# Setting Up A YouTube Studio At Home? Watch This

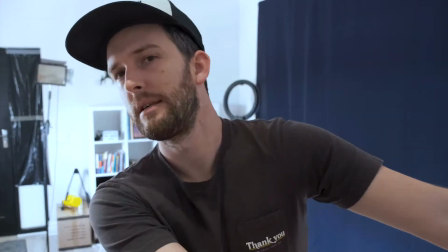(0:00)
So I've been on YouTube for about 9 months now, and everywhere I go, I ask people, why don't you start a YouTube channel?
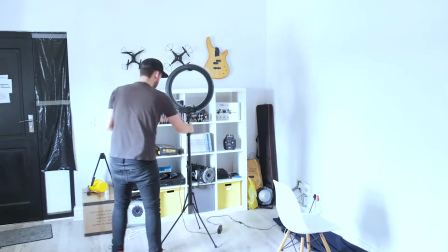(0:05)
And usually I get the same response. They're too busy, they don't have the personality, they don't have the time, they don't see the point.
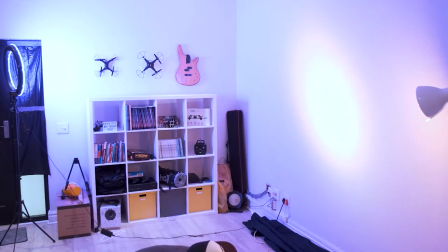(0:11)
And maybe you've been asked that question, or you're ready to get started like me 9 months ago, but you have no idea how to even get started.
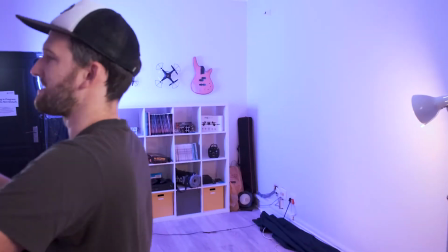(0:18)
Maybe you've only got one small room to work with and no camera, and it puts you off from getting started. Well, hopefully I'm gonna help you with that. How's it guys? Welcome back.
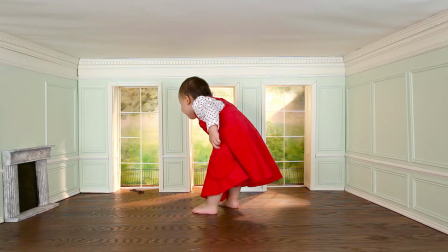(0:31)
Today I want to show you guys how you can set up a YouTube studio in a small room, in a big room, in a long room, in a medium-sized room, in any type of room.
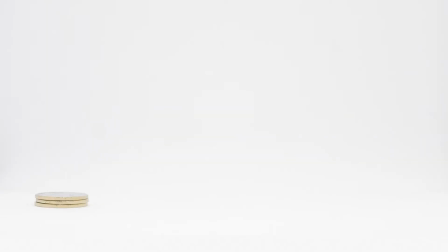(0:40)
If you don't have lights, if you only have a cell phone, if your budget is $3, if your budget is $500, it doesn't matter. You can take these tips, these tricks, and all the things that I'm going to say, and you can implement them into your YouTube studio setup. I also want to show you guys some of the equipment that I use. Listen guys, I have to say off the bat, I don't actually own any of this equipment besides the camera, the lens, and the tripod. Everything else I'm just using from the church that I work for. So before you guys come at me with some snarky comments like, it would be so nice if I had that mic, it'd be so nice if I had this, so nice if I had that, my videos will look so much cooler if I had those lights, then buy yourself some lights. No, seriously, links in the description for all the stuff I'm going to mention, so you can check it out there.
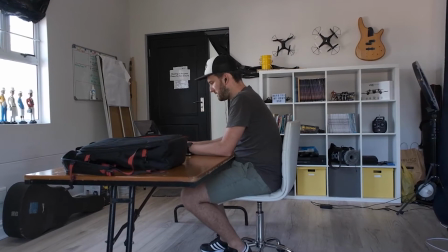(1:21)
Go buy yourself some lights. I think the biggest thing that people believe is that the space that they have does not work.
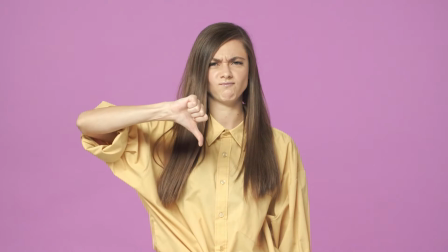(1:27)
They don't have the right room, their background doesn't work, it's too boring, it's too busy, there's not enough light, there's too much light. The truth is, you can make any space work for you and it doesn't actually have to cost a lot of money. I mean, take me for instance. I use this room to film all the time, but when I need to let no light come into the room,
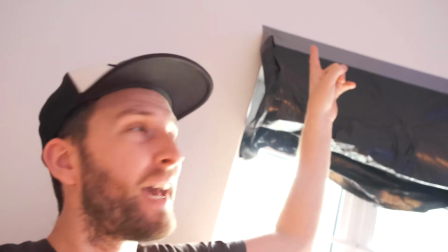(1:48)
I've got some black bags with tape holding them up. Problem sorted.
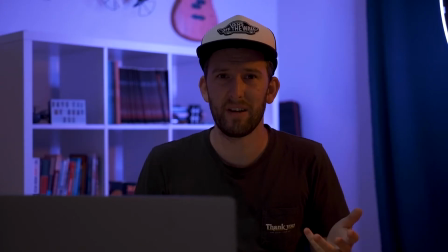(1:54)
Links in the description too. And if you don't have enough light, you don't need to go and buy another light. Just
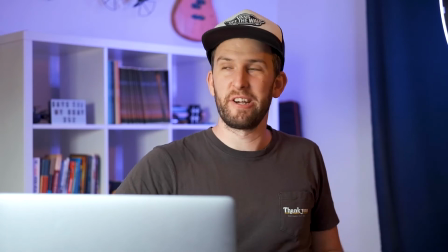(2:02)
open up the curtain and there you go. See, the truth is you could actually have a YouTube studio set up pretty much anywhere, as long as you have these three things: lights, camera, and good audio. And I'll admit it, it's really good to have this space that I do. I have multiple angles that I can work with. I have white lights, I have color lights, I've got a good camera, I've got a really good mic, so it's pretty easy.
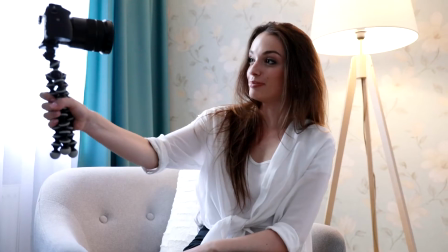(2:23)
But what happens if you have a small room with none of that stuff? The thing with videos is you need some space in order to get your subject into the frame.
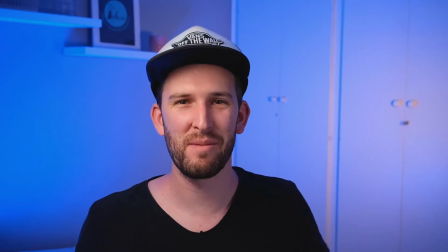(2:31)
Otherwise, it's just gonna look pretty awkward. I did this for a few videos on my channel already. When we went into lockdown, I filmed some of my videos from my house.
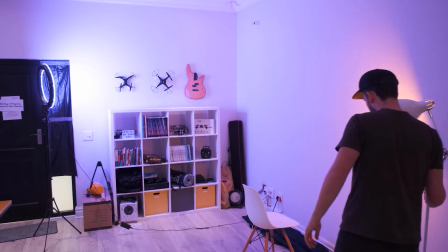(2:39)
I had to use the smallest room in our house. In this case, the best thing to do is to film from corner to corner.
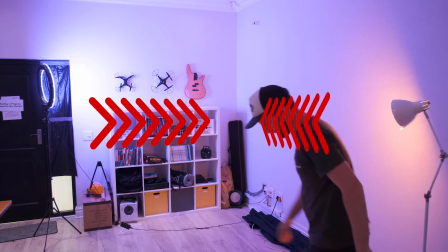(2:45)
Put the camera in one corner, choosing the opposite corner as the one that'll give you the best background.
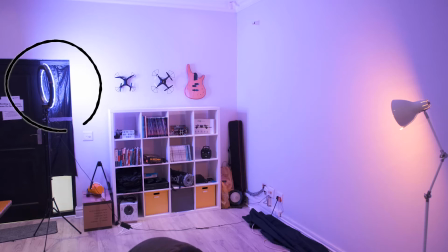(2:50)
This will create the most depth. I also use the light to create contrast. On the one side, I have a cool light coming off my ring light, and on the other, a warm light from the lamp and the LED on the floor.
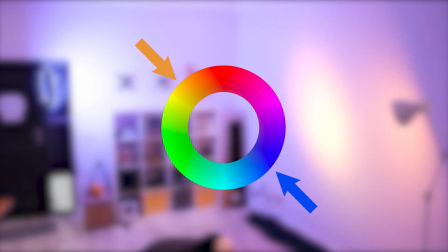(2:59)
Because blue and orange are on opposite colors of the spectrum, this creates contrast. You can do the same with green and magenta and red and cyan.
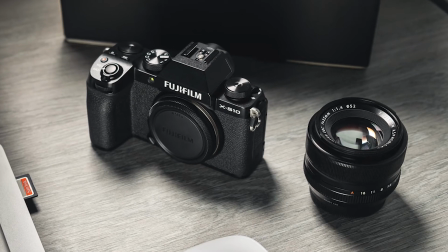(3:06)
I also use a low aperture lens. This lens is a Fujifilm 35mm f2 lens.
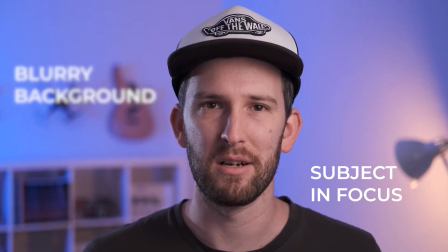(3:11)
Because of its low aperture, it creates a blurry background which separates me from the background. And this is exactly what I did with my videos when I filmed at home.
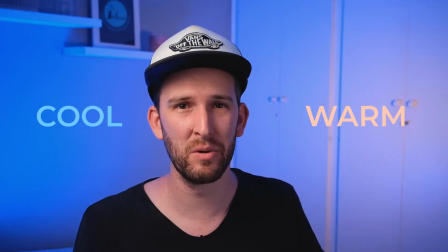(3:19)
I put a cool light on the one side of me and a warm light on the other side just from a lamp in order to create some contrast. Not bad for a small room. Now don't worry too much about your background. See, ultimately it doesn't matter. I had my cupboards in the background of those videos. As long as your content is good, people will watch your videos no matter what is in your background.
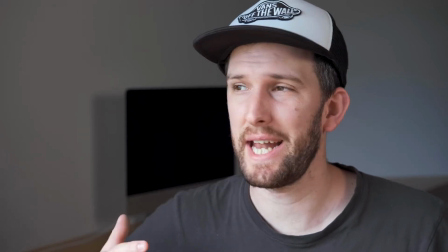(3:37)
And if this still doesn't work for the room that you have, then put yourself right next to the window and pick a wall that's got the cleanest background.
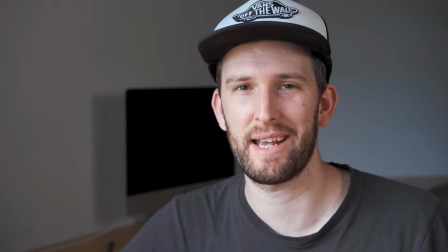(3:44)
It doesn't have to look perfect. Don't worry about getting your background looking amazing when you're starting out. So what equipment do you need when you're setting up a YouTube studio? I want to show you some of the equipment that I use. This stuff is really not expensive and I think I use it pretty well to make some good videos. So these lights that I use are the Yongnuo YN600 variable LED panel.